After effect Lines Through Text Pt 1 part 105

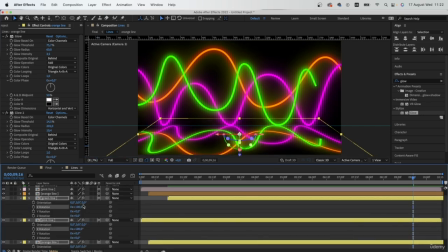(8:13)
And I think our rotation is too much. I'm going to go for positive 100%, then hit S on your keyboard
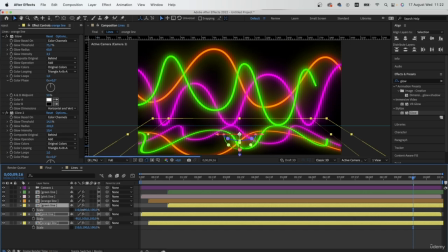(8:22)
and kind of stretch this out so they meet the bottom of your work.
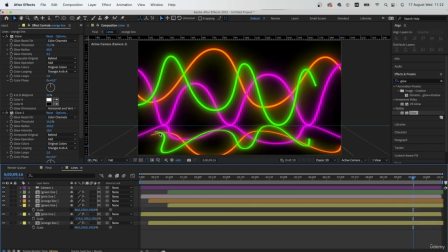(8:27)
So the purple line is all good. I'm going to grab the green line and stretch it so it meets the actual lines. If you go to your last frame, it will be easier to tell. Grab your orange line, and I think we're good with orange.
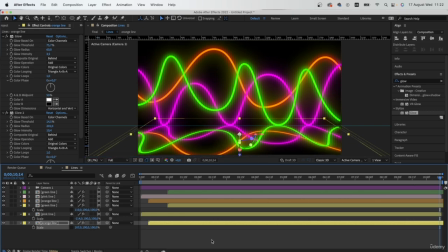(8:48)
Maybe stretch it out like this. So now our reflections are looking good. Hit U to close off all the properties. And now what we want to do is to get rid of these bits where we can see the lines getting cut off.
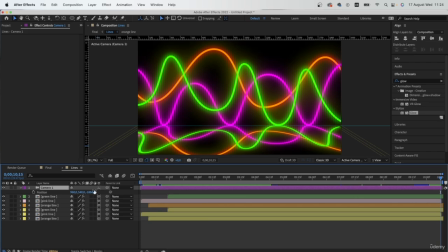(9:03)
So hit P on your camera layer and use position Z to zoom in towards your work and therefore hiding those rough edges.
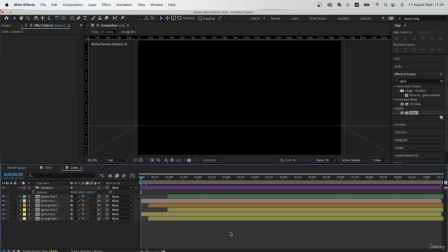(9:15)
Looking good. Now let's make our reflection look more like a reflection.
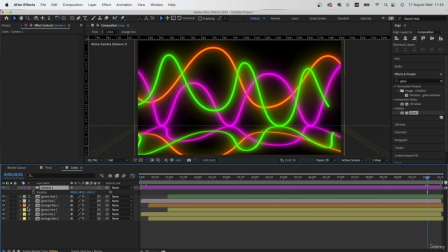(9:21)
Right now it's way too intense and we just simply need to grab all of our reflection layers,
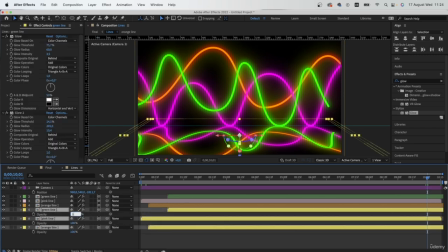(9:27)
hit T and reduce the opacity to around 50%. Looking good.
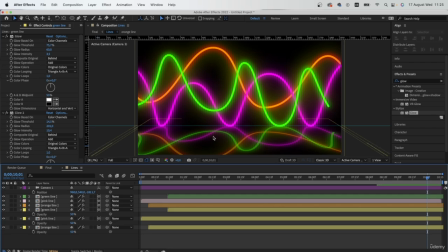(9:33)
Another thing that we need to do is to blur the reflection so that it's not as sharp as the main lines are. So grab camera and open up the camera options.
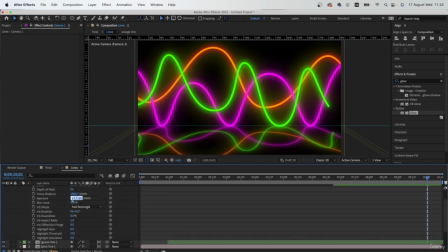(9:49)
Scroll down to aperture and we're going to increase this quite a lot, maybe around 500. There we go. And down to the blur level, we're going to increase this as well.
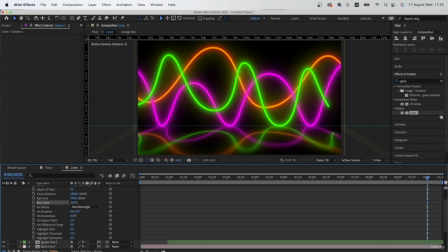(10:02)
So maybe 300. You can see that it's looking quite blurry now. You can try more than 300. See what gives us the best result. I think that's too much.
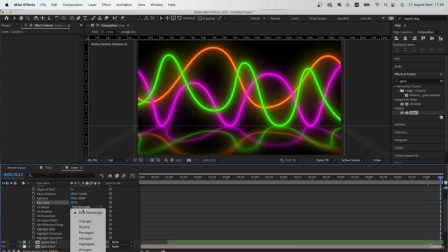(10:16)
Maybe 300 was good. And I'm going to change my iris shape into a different one so that it looks more natural. Now the problem is that we've blurred out the reflection, but our main line also looks quite blurry.
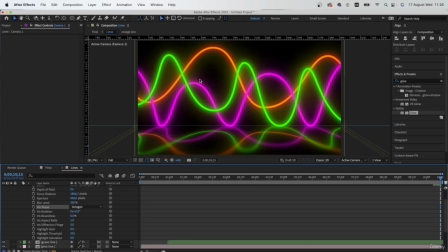(10:31)
To avoid that, we're going to have to work with our focus distance. So come to focus distance. We're going to add to focus distance until we have a sharp line.
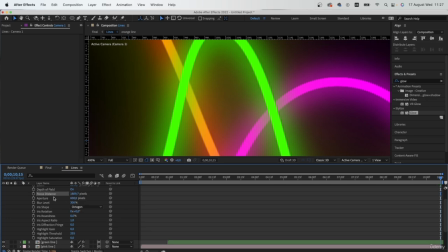(10:42)
There we go. So I made my focus distance 1809 pixels. I also increased my aperture to 600. And now our lines are pretty sharp.
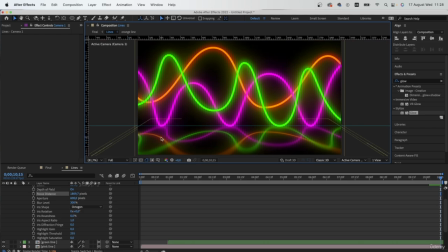(10:53)
But as you can see, the reflection remains blurry. So that's why we need a camera in order to get a better result.
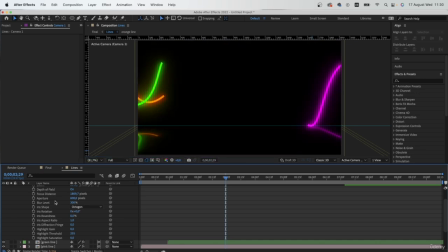(11:02)
So the reason why this is happening is because we have used an actual camera to get a more natural blur effect.
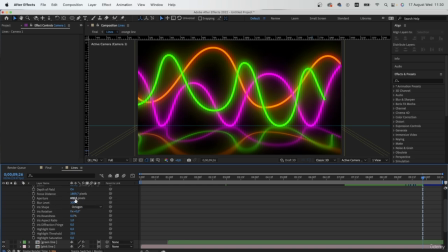(11:10)
And just like a real camera, we set our aperture, which is how open the lens is. We are working with the focus distance, which I'll show you what it looks like in a second. And of course, the blur level, which indicates how blurry these stuff
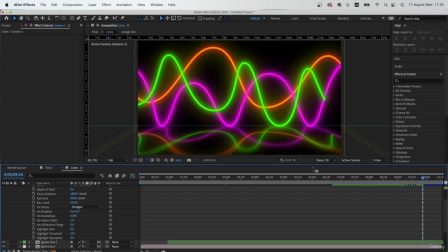(11:28)
become when they're moving further away towards the camera. So if we used a normal Gaussian blur effect, we would be blurring everything at the same rate, and that wouldn't look that natural. So that's why we use a camera layer when we want a more realistic blur effect.
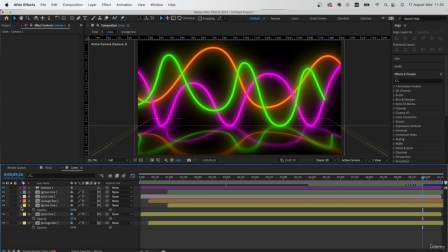(11:44)
So let me just turn off all of my reflection layers, and I will show you what the focus distance does.
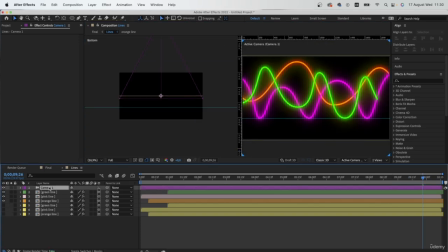(11:50)
Go to 2 view and open up focus distance.
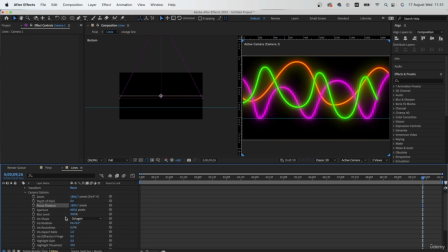(11:55)
So right over here, you can see that there's this line, which I can increase by moving this guy. So when we move this past our composition, we're going to get a really blurry effect because the camera is focused on whatever's here.
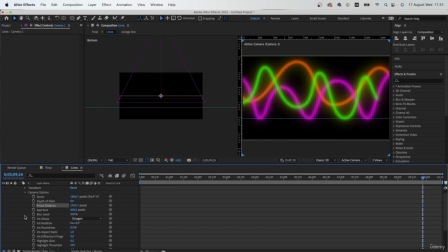(12:12)
But when we move it backwards towards our composition, we're going to focus on the lines itself.